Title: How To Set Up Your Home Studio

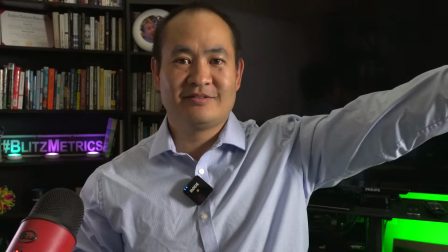1467s
You want to have light coming on one side, which is the key light, and then you want to have
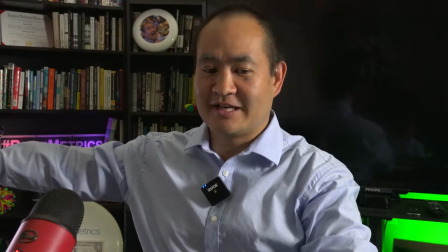1473s
maybe a fill, I think it's called a fill light, where you can see, can you see the shadow,
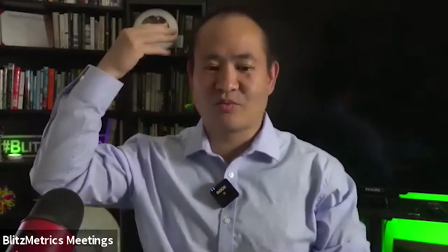1478s
or not the shadow, the sort of like the white reflection on this side? So watch what happens.
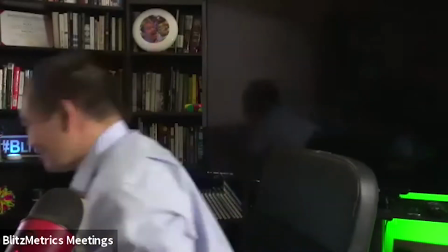1483s
I'm gonna turn some of these lights on and off so you can see what the difference is.
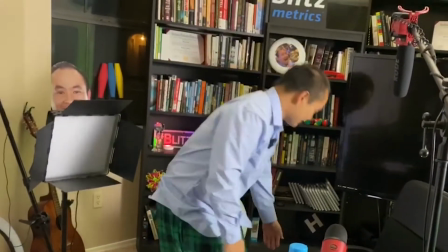1488s
So if I turn this off, And I like this little backlight too. This is the 3-point Wistia light.
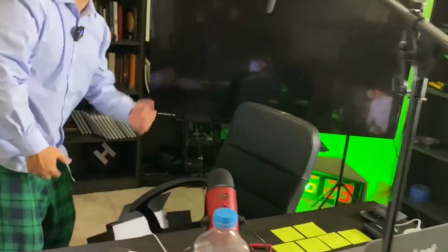1493s
So Wistia likes to light people from behind, right?
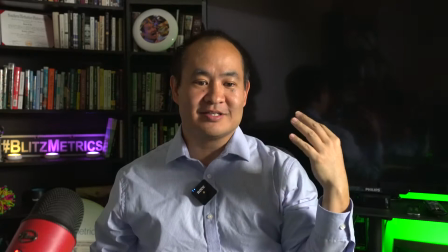1496s
So you see here, notice how the light is coming here on this one side and it's lighting this side of my face. So if you look at movies,
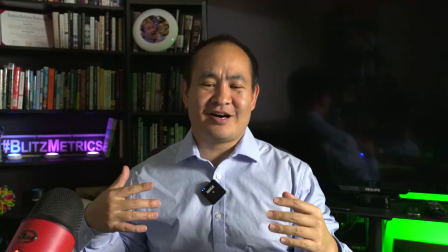1504s
notice like one side of their face is always dark. And it's like, how is it that in an office, like most of the office is dark except for this one side this way, right?
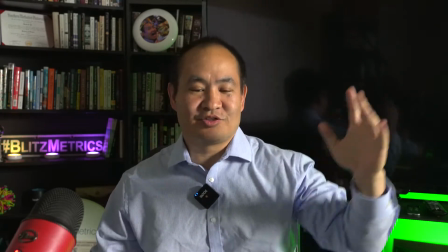1511s
It means the room is dark. You would never see anything like this. So what you do is you have one light that's coming from the side like this.
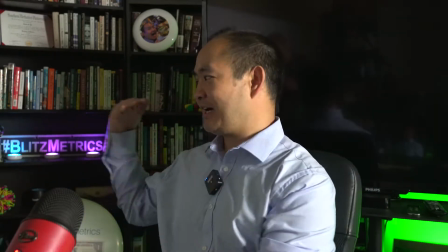1517s
And then you want to have a little bit of a highlight on the side. So that's where you have this light.
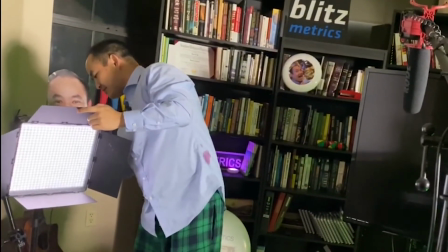1522s
You turn this on. And this is what is this one called? A Fovitec.
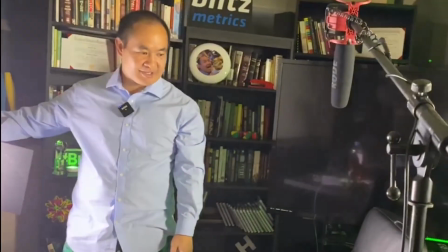1527s
So I have it down all the way. And then look, I can make it really bright, right? This is a portable light too.
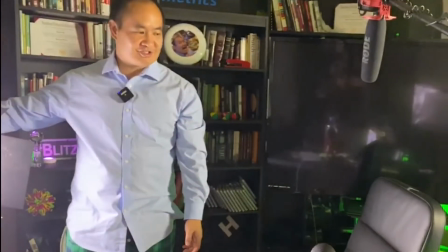1532s
I can put it in my luggage. So if I'm traveling to a conference, I can bring this. But I want to have this just at the right level where it gets just enough of a reflection on this side of my face.
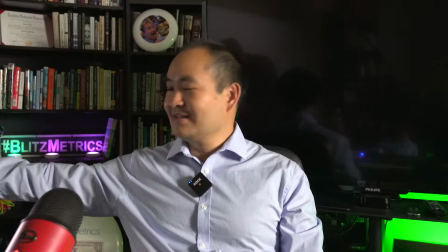1540s
So now, you see like having this light here adds just a little bit of reflection here.
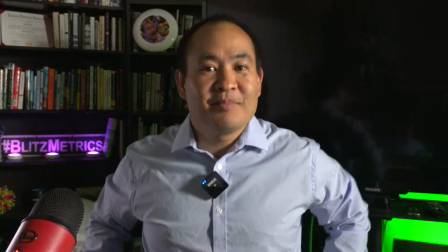1545s
And that's what makes the difference. This is what people want to be able to see. This makes you look really pro.
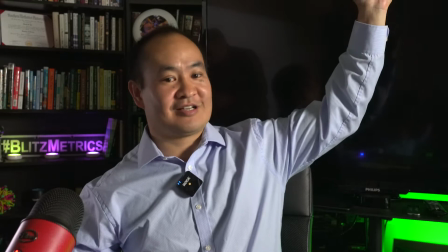1550s
Because the room is dark. I turned off this other light, which is basically an overhead light. I have just this light on the side.
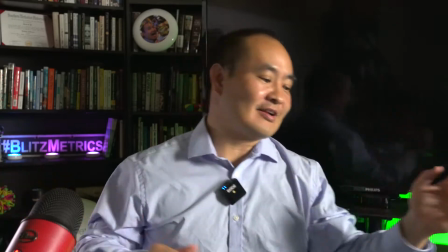1556s
And then, just to make things more fun in the background, I'll take this puck light,
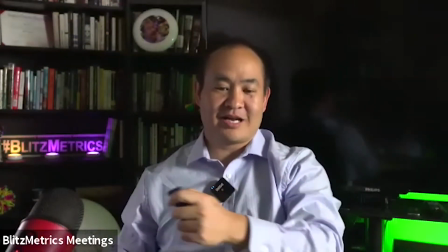1563s
this here, and then watch what happens. If I have this off, it's just kind of boring in the background,
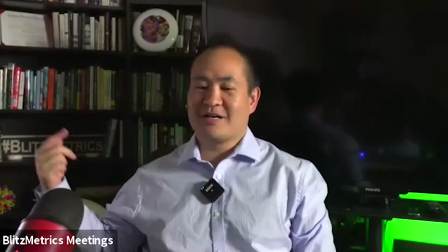1568s
right? Actually, that one needs to turn off too. See, I have 3 of those puck lights there, but then look at how much nicer it is when I turn this on.
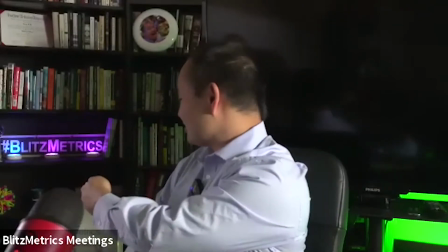1576s
See? And I can change the color, make them all red. I don't like red.
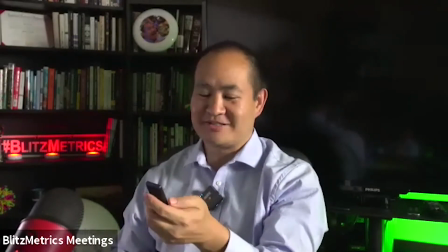1581s
I think red is like going to the place down under. I don't think you want that. Maybe the blue, right?
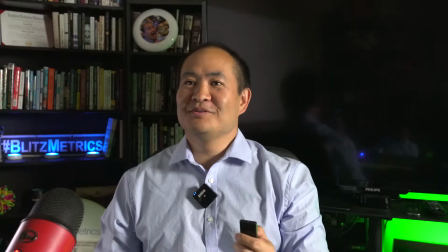1586s
I think a lot of people like the blue and the purple. That's really cool.
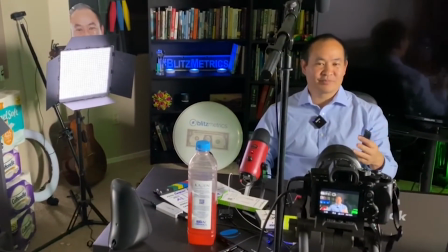1589s
And you'll notice that in order to look pro, you want to have yourself lit up and the background is dark.
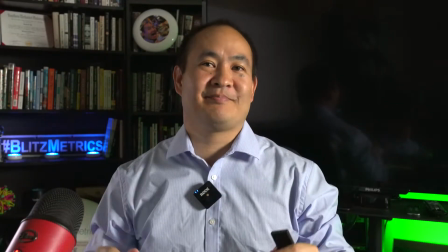1595s
And then maybe you have a couple little highlights in the background. And some people, it's like they're in a disco where the room is dark.
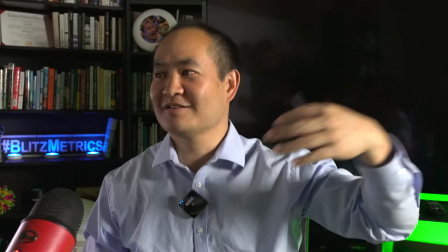1602s
You can clearly see there's like a light that's on their face. And then maybe a couple of these highlight sorts of things.
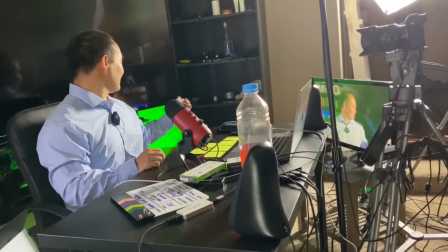1607s
You can get these things all day long on Amazon for almost nothing. Plus this green light back here, you get something like that for like 10 bucks, right?
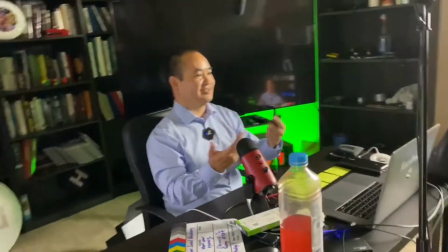1614s
It's fantastic. And just doing that with the DSLR, you already look pro. And that'll get you there.
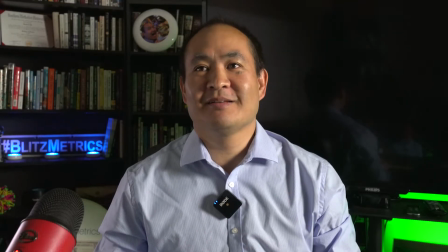1618s
If you're doing this on a budget, let me tell you what the cheapest things are that you can get.
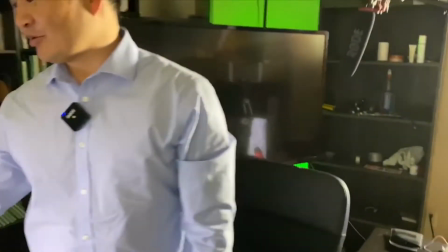1623s
So first off, you probably don't want to do these because I think these are like $150, $200.
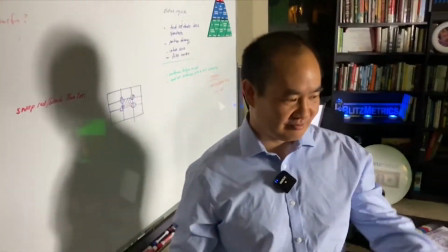1628s
And I think that's kind of a lot of money if you want 2 of those lights. Then these box lights here, actually come with me over here.
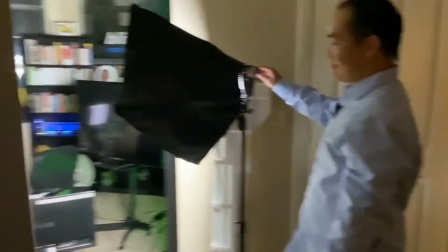1635s
These box lights cost maybe for $120. And what's cool about this here is that I've got 5 different lights here.
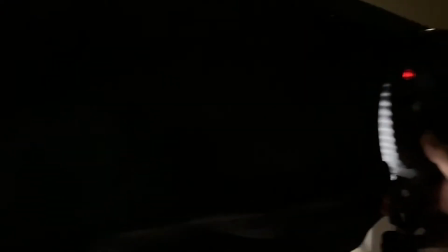1643s
So I can turn them all off. I know it's kind of dark here. And like that.
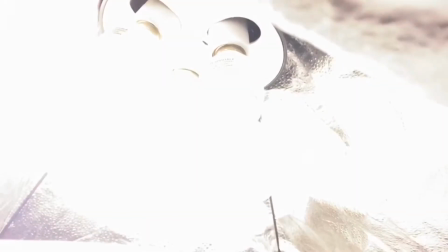1649s
So I got them all off. Now I've got 5 different lights in here. So I go 1, 2, 3, 4, 5 lights that are on.
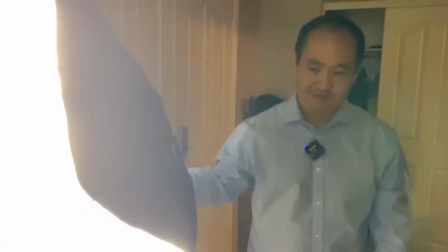1655s
That's probably too much. I'll go down to just 3 lights, right? And then if I wanted to, like during the day, you see these windows over here?
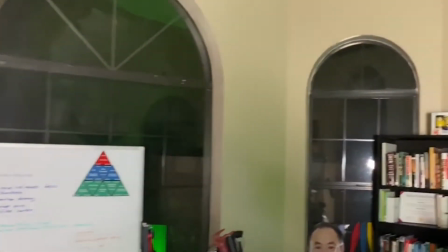1664s
These 3 or 4 big windows? There's so much light that comes in that when the
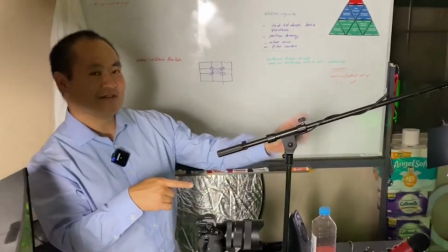1671s
DSLR or this camera is pointing at me, with all this light coming in this way, it makes me dark.
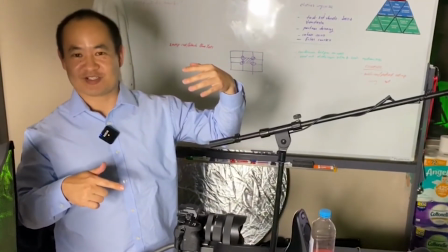1676s
So it looks like witness protection program, right? So I turn dark.
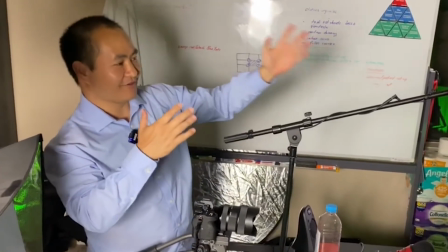1679s
So in order to compensate all the light that's faced, because whenever you're filming into the light, whatever you're looking at is going to turn dark.
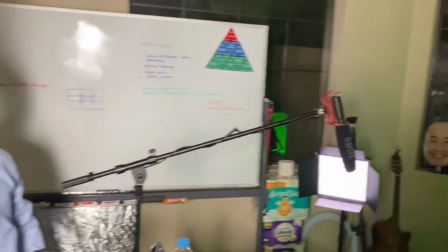1687s
So you almost never want to film straight into the light or film exactly the other way.
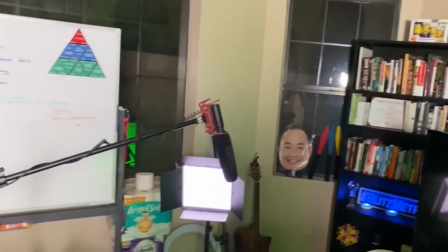1692s
You want to film kind of on the side to give you that half-sided look. So to compensate for that, during the day, I turn all these lights on.
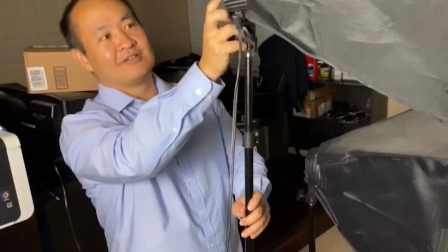1699s
So I'll come here and I'll go like this. So that's 5 more lights. Then I'll turn 2 more lights on.
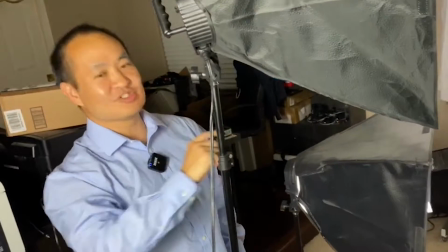1705s
So now I have 5 plus 5 plus 2. That's 12 lights that are on. So you see how bright this room is over here?
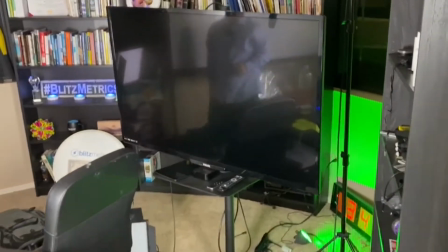1711s
Now that I got all these lights on, look what happens here on this DSLR when I have all the lights that are on.